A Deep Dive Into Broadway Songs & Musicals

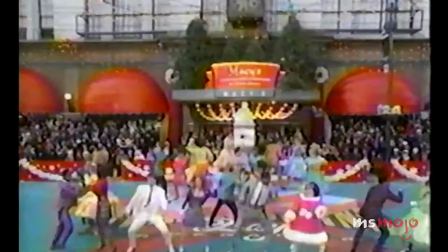You Can't Stop the Beat is undoubtedly among musical theater's most joy-inducing, uplifting, and rambunctious finales.
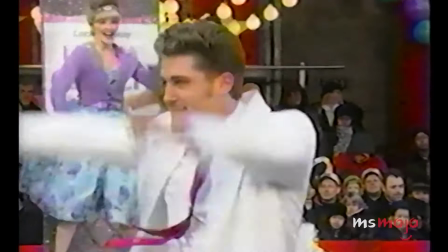It marks the time where the whole cast comes together to celebrate a new era, togetherness, and acceptance.
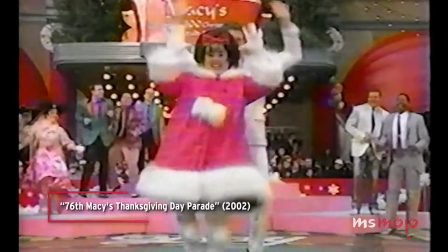If you can't stop the motion of the ocean or the sun in the sky, if you wonder, if you wanna, but I'll never ask why.
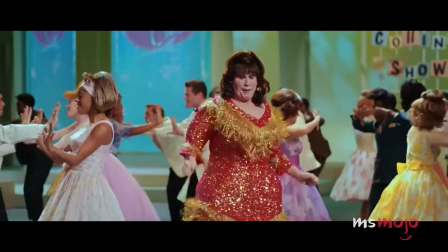Strong messages like that certainly deserve cheerful choreography that goes harder than many other finales.
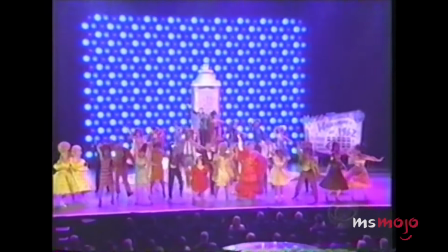As more people join the dance, the scene becomes bigger, bolder, and even more beautiful.
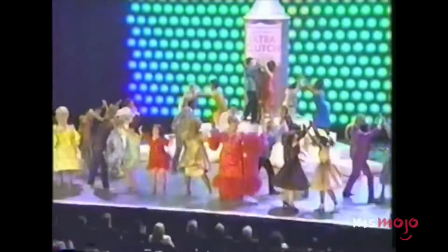Seeing the ensemble unite to bring the number home is so satisfying and utterly thrilling.
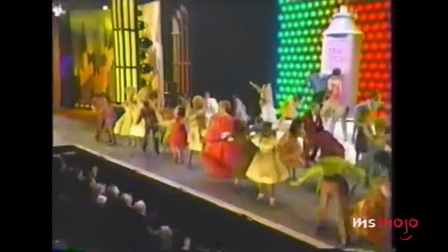You know a dance is extraordinary if even the Von Tussels can't resist joining in.
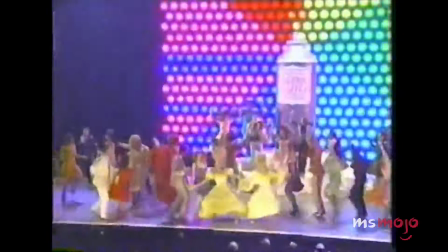We
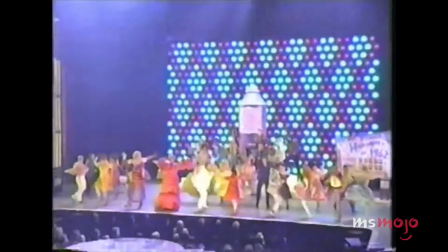can't make it through the scene without grinning from ear to ear. Now that is how you end a show.
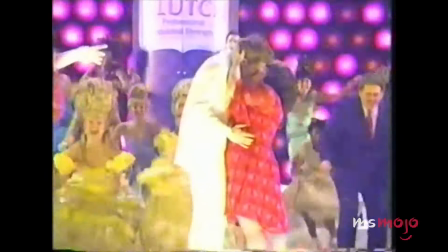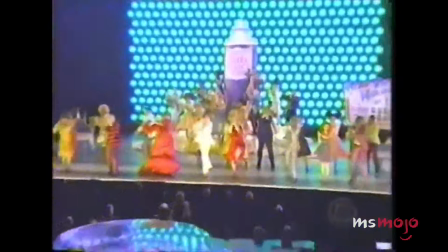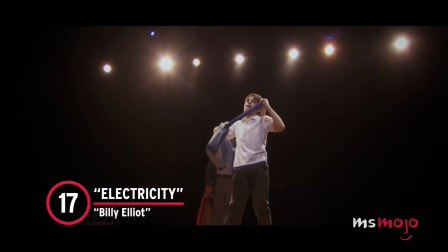Number 17, Electricity, Billy Elliot.
I'm free!
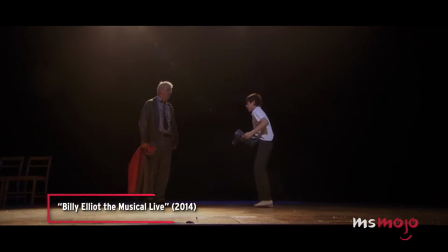I'm free!
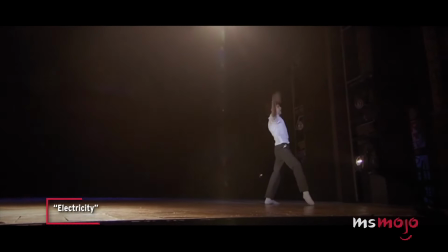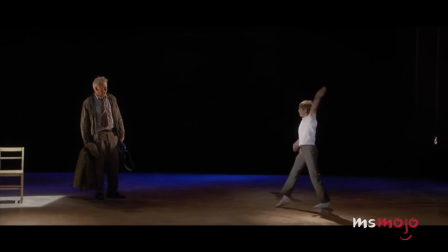This coming-of-age musical about a young kid who discovers his love of dance more than delivers on unforgettable dance sequences.
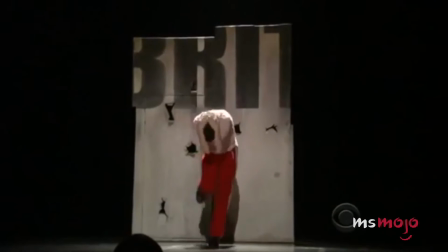Billy's angry dance is incredibly powerful.
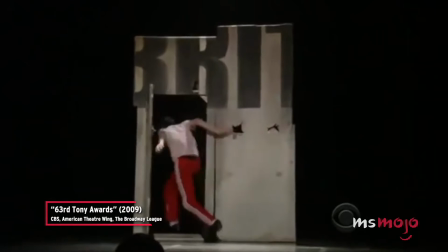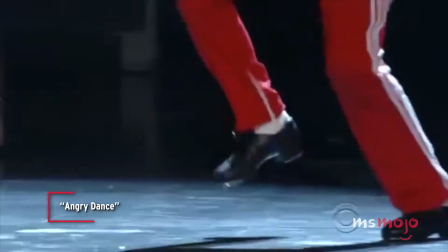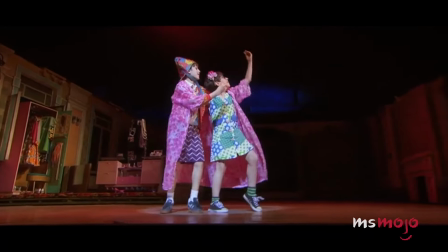Additionally, his Expressing Yourself duet with Michael is joyous.
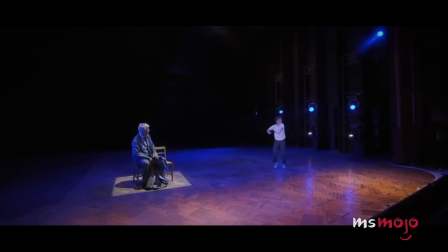However, the elegant, graceful, and gravity-defying Electricity is in a league of its own.
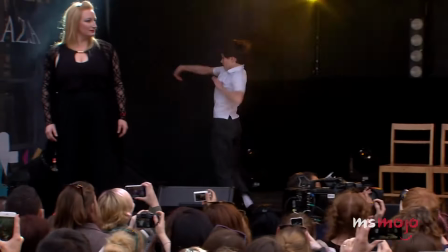Billy combines ballet with gymnastics to relay just how much dancing means to him.
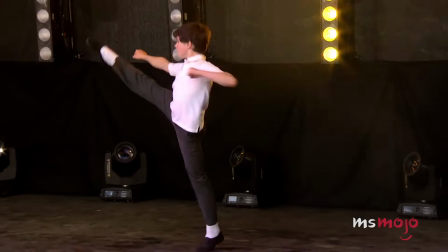That sentiment bursts out of each step and every backflip. Throughout the daring routine, the performer is pushed both physically and emotionally.
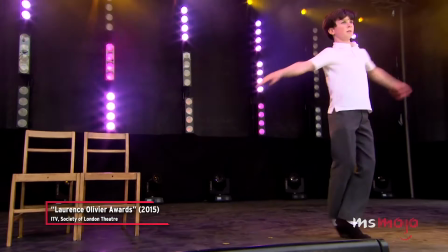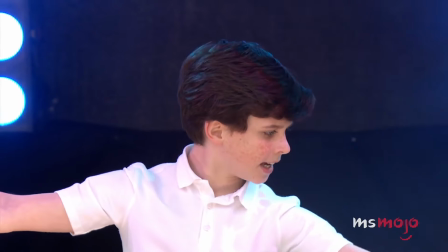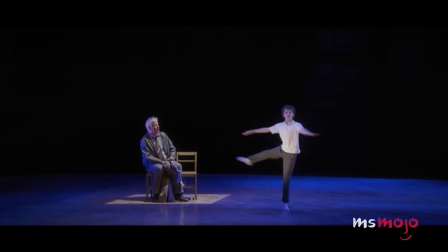Billy's passion for the art form leaves us with chills and a desire to pick up a pair of dance shoes and experience that electricity for ourselves.
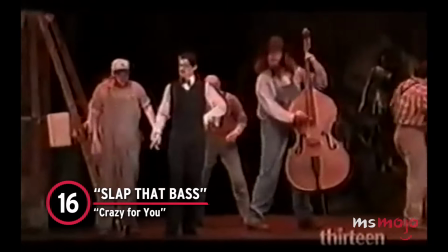Number 16, Slap That Bass, Crazy For You.
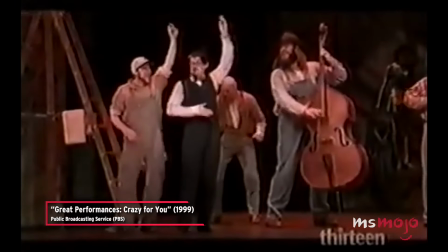The future doesn't threaten me if I can only get me someone slapping that bass.
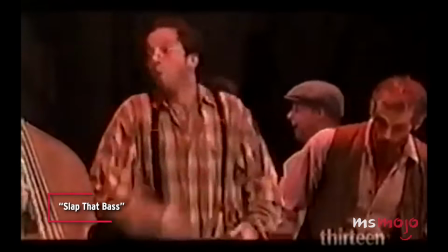Yes. Happiness is not a riddle when I'm listening to that big bass.
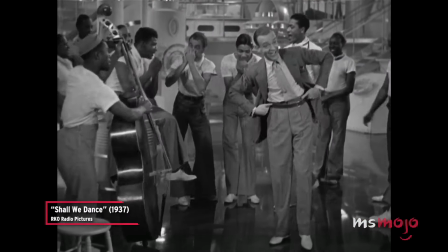Is there anything better than a dance number inspired by the treasured golden age of musicals?
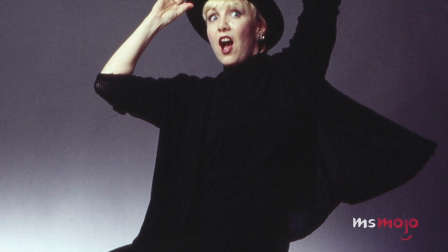That's exactly what choreographers like Susan Stroman give us whenever shows like Crazy For You come back into our lives.
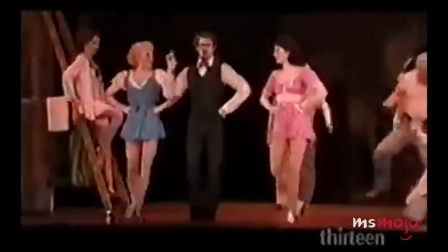While we could name several favorites, Slap That Bass is arguably one of the most astonishing and impressive numbers of them all.
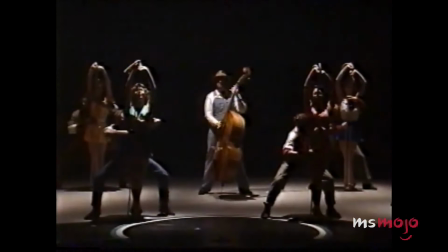The title refers to a popular style of music from the early 20th century.
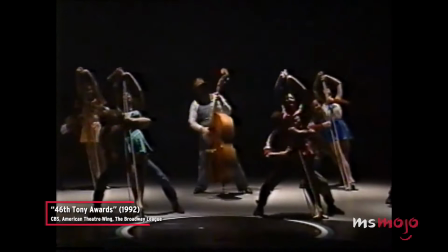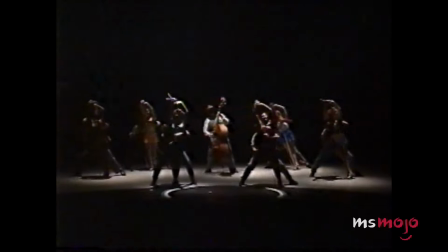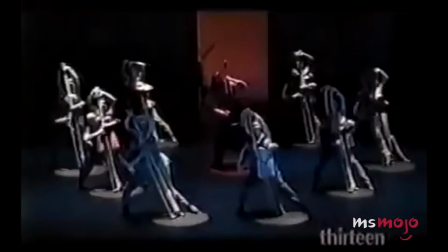However, the performers take things a step further by embodying the instruments. The playfulness and the commitment to the movement puts us in a good mood every time.
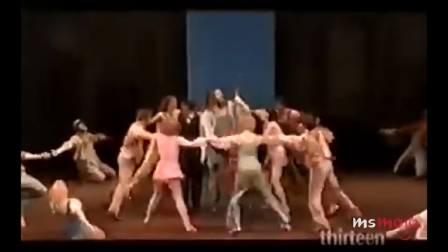This creative and high-energy choreography truly slaps.
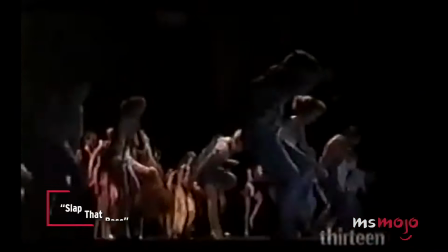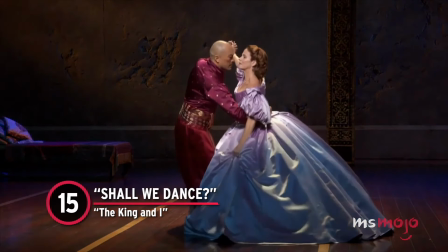Number 15, Shall We Dance? The King and I. Pop quiz, what are the counts for a polka?
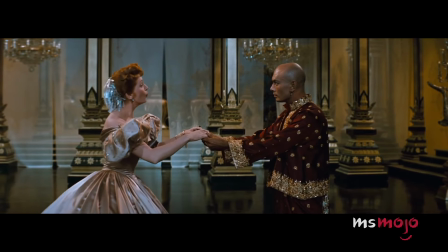If you said 1, 2, 3, you'd be correct.
1, 2, 3, and 1, 2, 3, and 1, 2, 3, and...
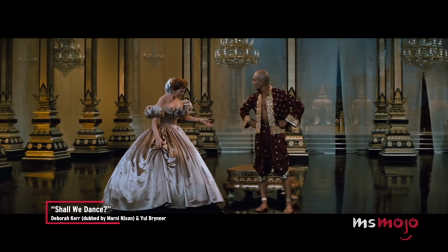Shall we dance? 1, 2, 3, and... On a bright cloud of music, shall we fly?
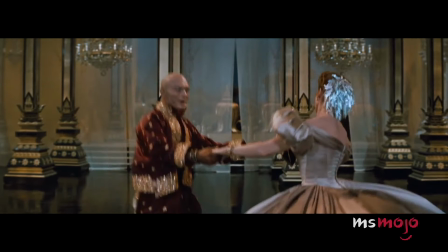1, 2, 3, and...
For many musical theater fans, this number is why we know that by heart.
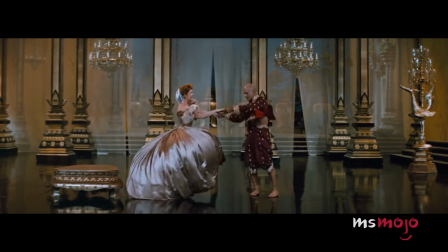Shall We Dance marks a new step in Anna's relationship with the king.
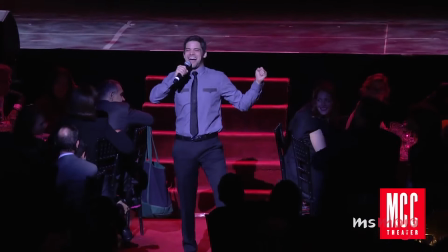They both explain exactly what romance means to them. As Anna teaches the king to dance, you can feel the sense that they're growing closer to each other than ever.
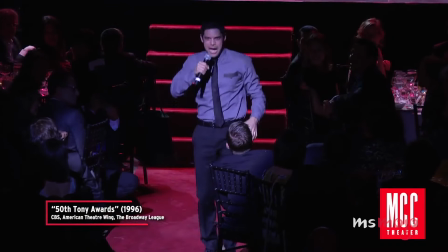One throw, that bell will go clang, high on the target, and wham!
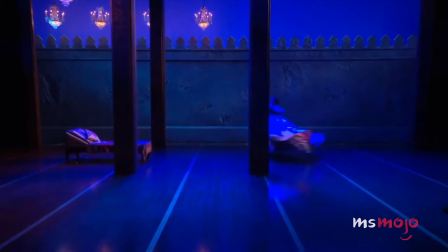One shot, one gunshot, and...
It seems like they cover every square inch of the stage as they glide around together.
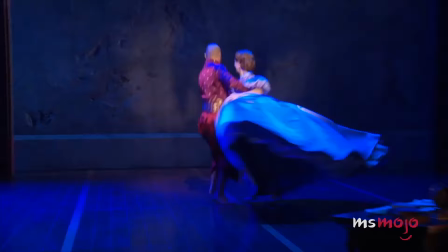The upbeat melody, fast-paced steps, and the rising romantic tension make this one of musical theater's most recognizable dance moments.
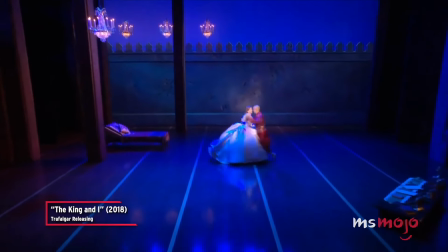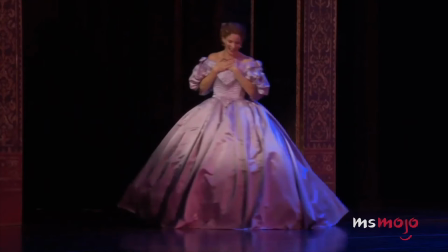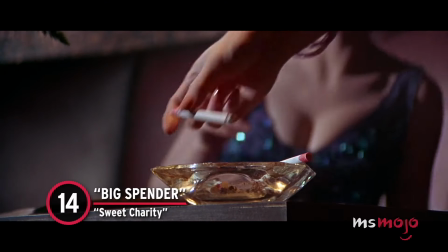Number 14, Big Spender, Sweet Charity.
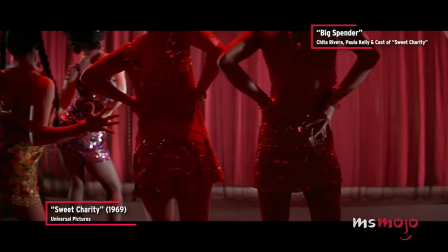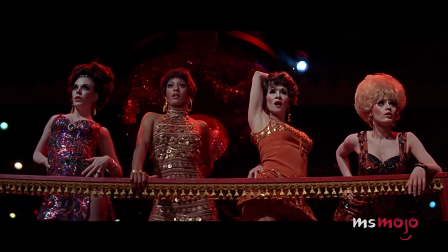Less is more with Bob Fosse, and nothing shows that more than this number from Sweet Charity.
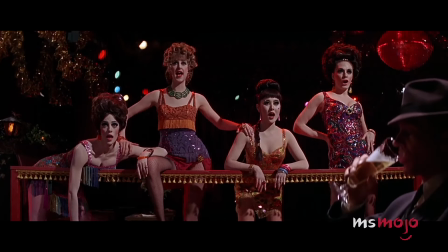In this scene, the dance hostesses are trying to entice their clients, and every tiny isolation speaks volumes.
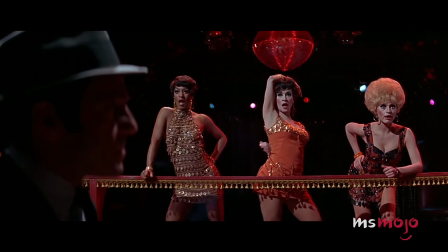How's about a few fun laughs, fun laughs, fun laughs,
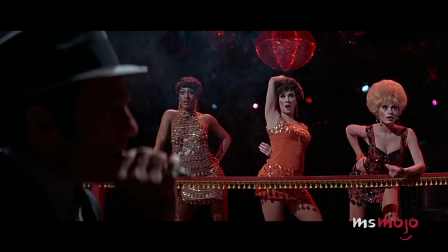The song is set to a slow beat, which is meant to give us a striptease vibe.
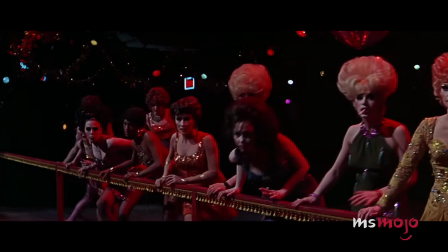And every tiny movement draws us in closer and closer. And after all, isn't that the point?
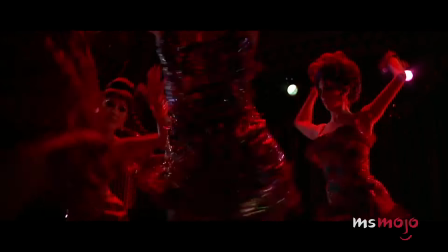There are also moments where everything speeds up and our hearts race even faster. By the end of the song, you just might feel like a million bucks.
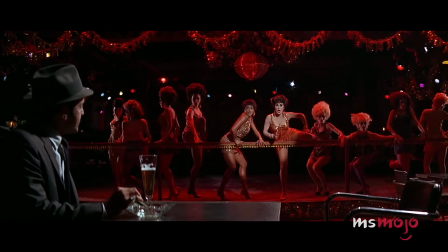Fun lasts good time. Fun lasts good time.
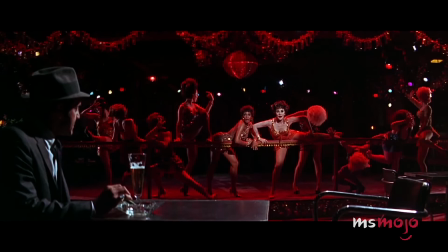How's about it, Palsy? Yeah!
Number 13, Lori Makes Up Her Mind, a.k.a.
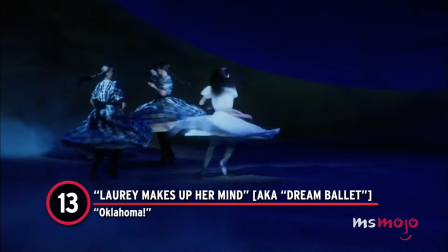Dream Ballet, Oklahoma.
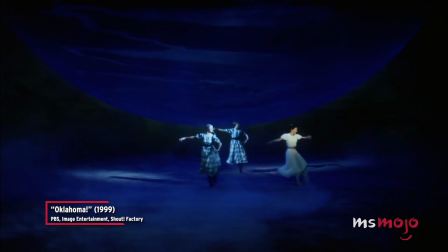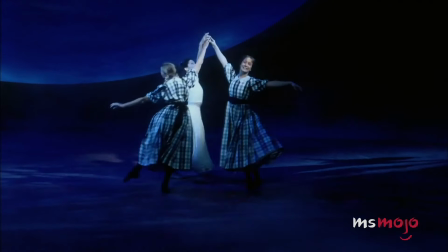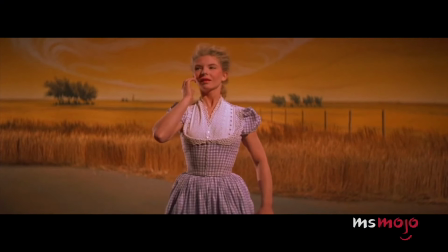Did you know that this number may have inspired the Dream Ballet motif itself? Talk about setting the bar high.
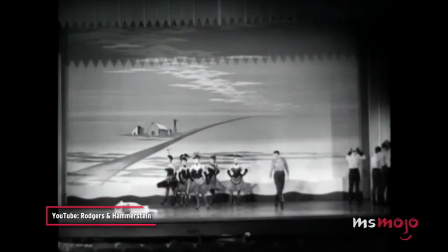Dreams of anxiety are not like a circus.
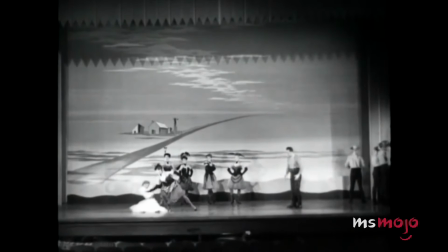They're full of horror and ominous doom and so forth.
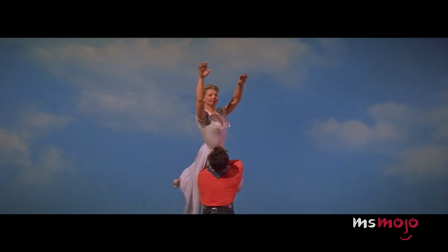In Oklahoma, this extended sequence follows Lori as she grapples with being caught in a complicated love triangle.
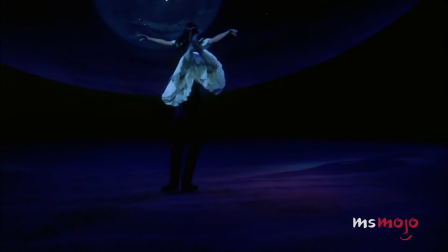It's a visual masterpiece that highlights the incredible talents of its performers while taking the audience on an emotional roller coaster.
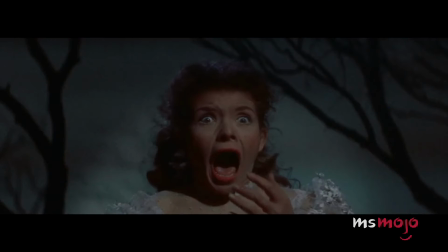The provocative piece is visually stunning and tragically heartbreaking.
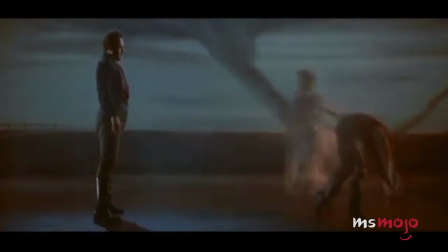Even during its darkest moments, we can't help but lean forward to ensure we don't miss any of it.
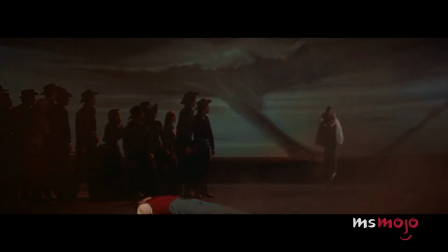It's one of the genre's most affecting moments. Who knew that something so haunting and nightmarish could also be so beautiful?
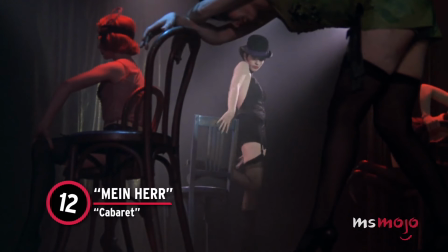Number 12, Mein Herr, Cabaret.
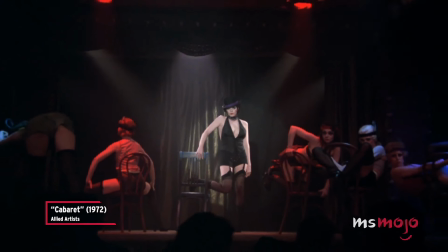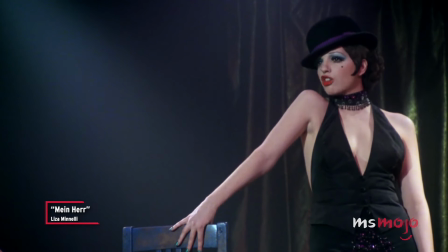You have to understand the way I am, Mein Herr.
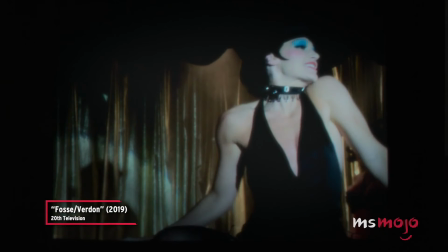Since Bob Fosse is a bona fide dance legend, narrowing down his most iconic routines is nearly impossible.
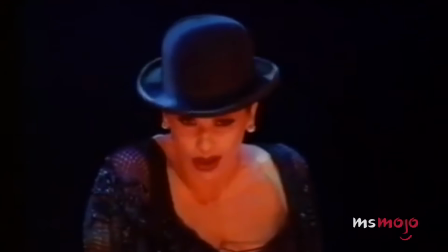But Mein Herr from Cabaret is arguably one of his most striking masterpieces.
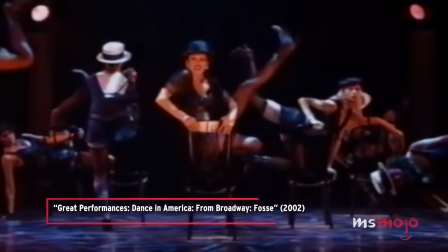You'll never turn the vinegar to jam, Mein Herr.
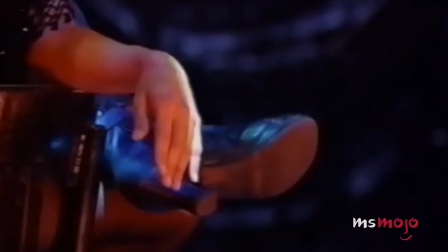So I do what I do.
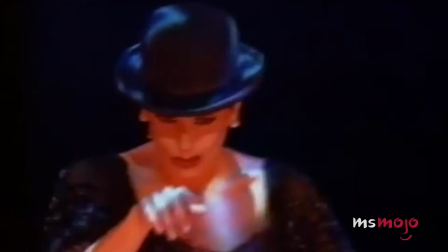The isolations are breathtaking, the use of chairs is ingenious, and the way he plays with the tempo is stunning.
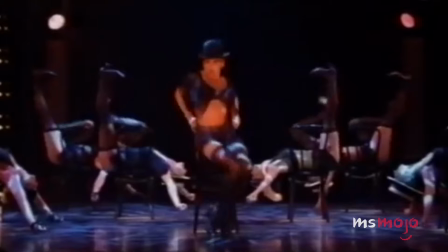Plus, the core strength required for some of those more awkward positions is insane.
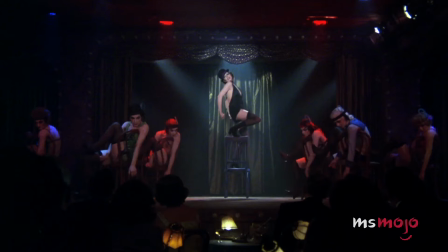The dance celebrates female empowerment by having every single performer own the sensual number with confidence.
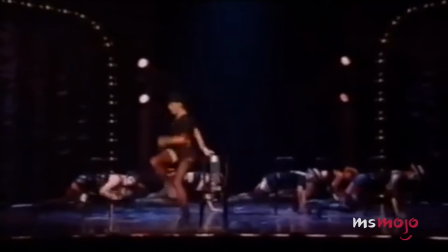Fosse was never afraid to experiment or push the envelope when it came to crafting his now world-renowned choreography.
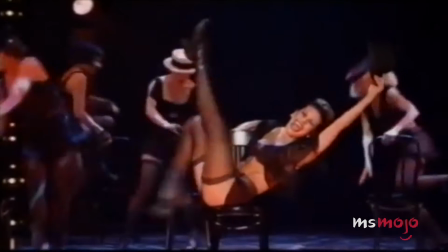Years later, we're still blown away by the results. It's so hypnotic, and we're definitely not better off without it.